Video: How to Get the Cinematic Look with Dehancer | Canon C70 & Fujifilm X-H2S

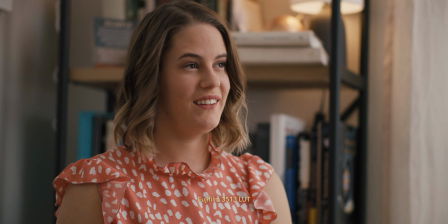(4:14)
709. Fujifilm 3513 LUT. Kodak 2383 LUT. Film simulations. Some of my favorites and stuff I've actually used.
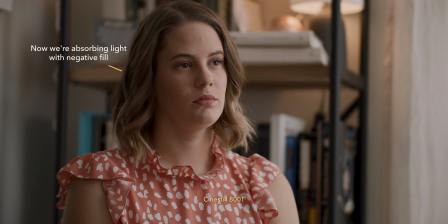(4:32)
Cinestill 800T,
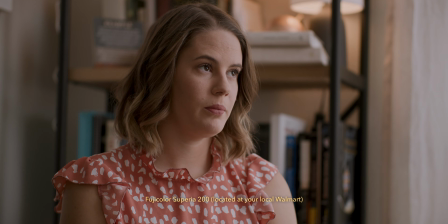(4:36)
Fujicolor Superia 200, Fujicolor Pro 400H,
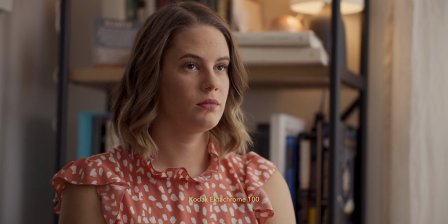(4:44)
Kodak Ektachrome 100, Kodak Portra 400,
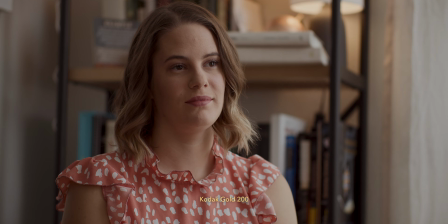(4:52)
Kodak Gold 200, Kodak Ultramax 400, Kodak Color Plus 200,
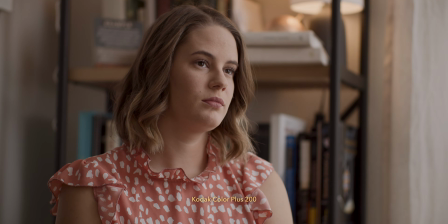Let's compare the Dehancer and DaVinci clips one last time. Fujifilm 3513 print film.
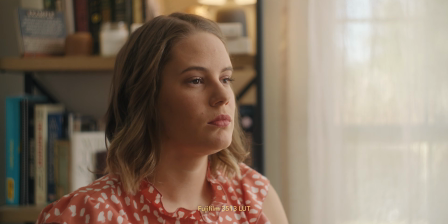(5:14)
Fujifilm 3513 LUT. Kodak 2383 print film.
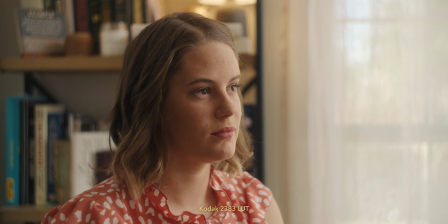(5:22)
Kodak 2383 LUT. It takes a lot less time with Dehancer, and I honestly think it looks much better. I'm very pleased with the results that I've been getting with Dehancer, but is it cinematic? The term cinematic has been often used here on YouTube to describe 120 frames per second gimbal shots, and I don't think I agree with that. Historically, the term cinematic refers to a certain quality that you usually find in a high-end production. This can include a range of factors, such as aspect ratio.
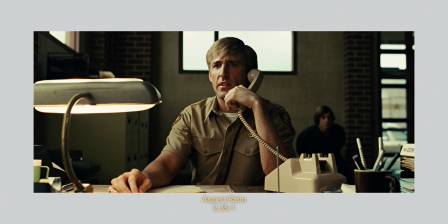(6:03)
Typically, movies are shot in wider aspect ratios, like 2:3:5:1,
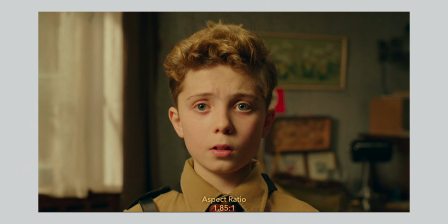(6:08)
but are also shot in other aspect ratios, like 1:8:5:1 and 1:9:1:1.
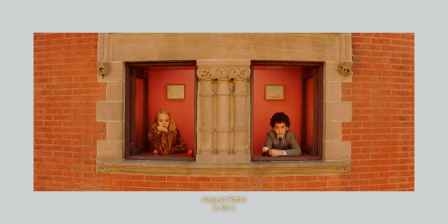(6:15)
These aspect ratios can create a more immersive and cinematic viewing experience. Videos shot in these aspect ratios can have a more cinematic feel.
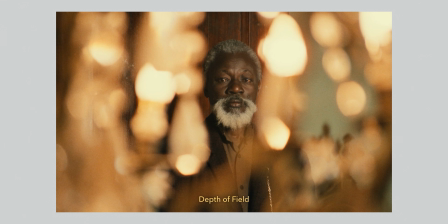(6:26)
Depth of field. In movies, the depth of field is often shallow, meaning that the background is blurry while the subject is in focus.
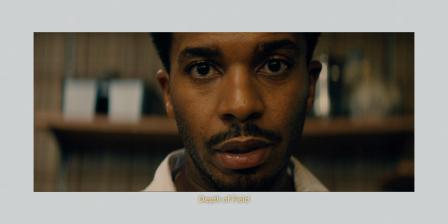(6:33)
This can create a more cinematic look by drawing the viewer's attention to the subject and separating it from the background.
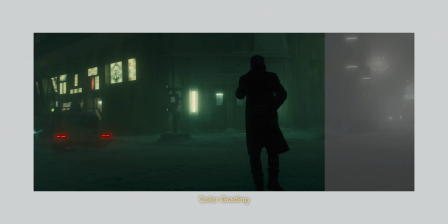(6:41)
Color grading. Movies often have a specific color grading or color palette that helps create a particular mood or tone.
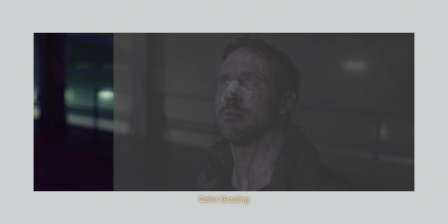(6:48)
This can include desaturated or muted colors, as well as specific color tones that help establish a certain atmosphere.
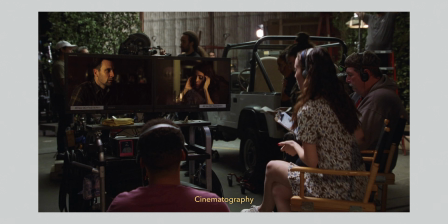(6:56)
Cinematography. Movies are often shot using specific camera angles such as crane shots, dolly shots, and Steadicam shots.
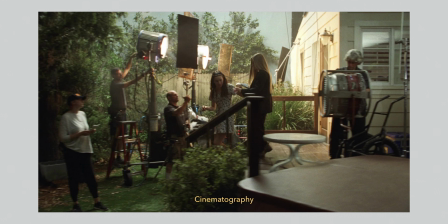(7:04)
These can create a more dynamic and cinematic look. Lighting.
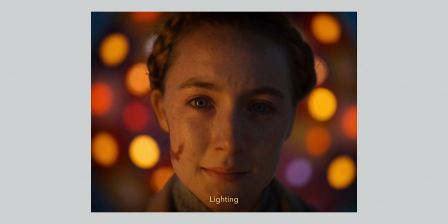(7:10)
Movies often use specific lighting techniques to create a particular mood or tone.
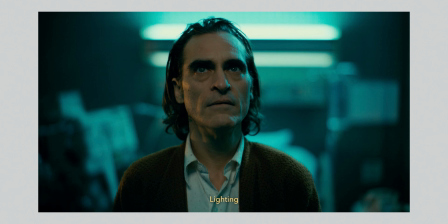(7:15)
This can include the use of shadows, low-key lighting, or specific color temperatures. Ultimately, a video that is cinematic often has a polished, high-quality look that is immersive and engaging. And from my experience, Dehancer is a tool that helps me get there very quickly. Up until this point, everything that I've shown you was shot on a Canon C70, which is a cinema camera. But what if you don't own a cinema camera? What if you have a Sony a7 IV, FX30, Panasonic S5, or a Fujifilm X-H2S? Dehancer works with those cameras as well. In the next segment, all of the clips were shot on a Fujifilm X-H2S and F-Lux2 and include a wide variety of film simulations.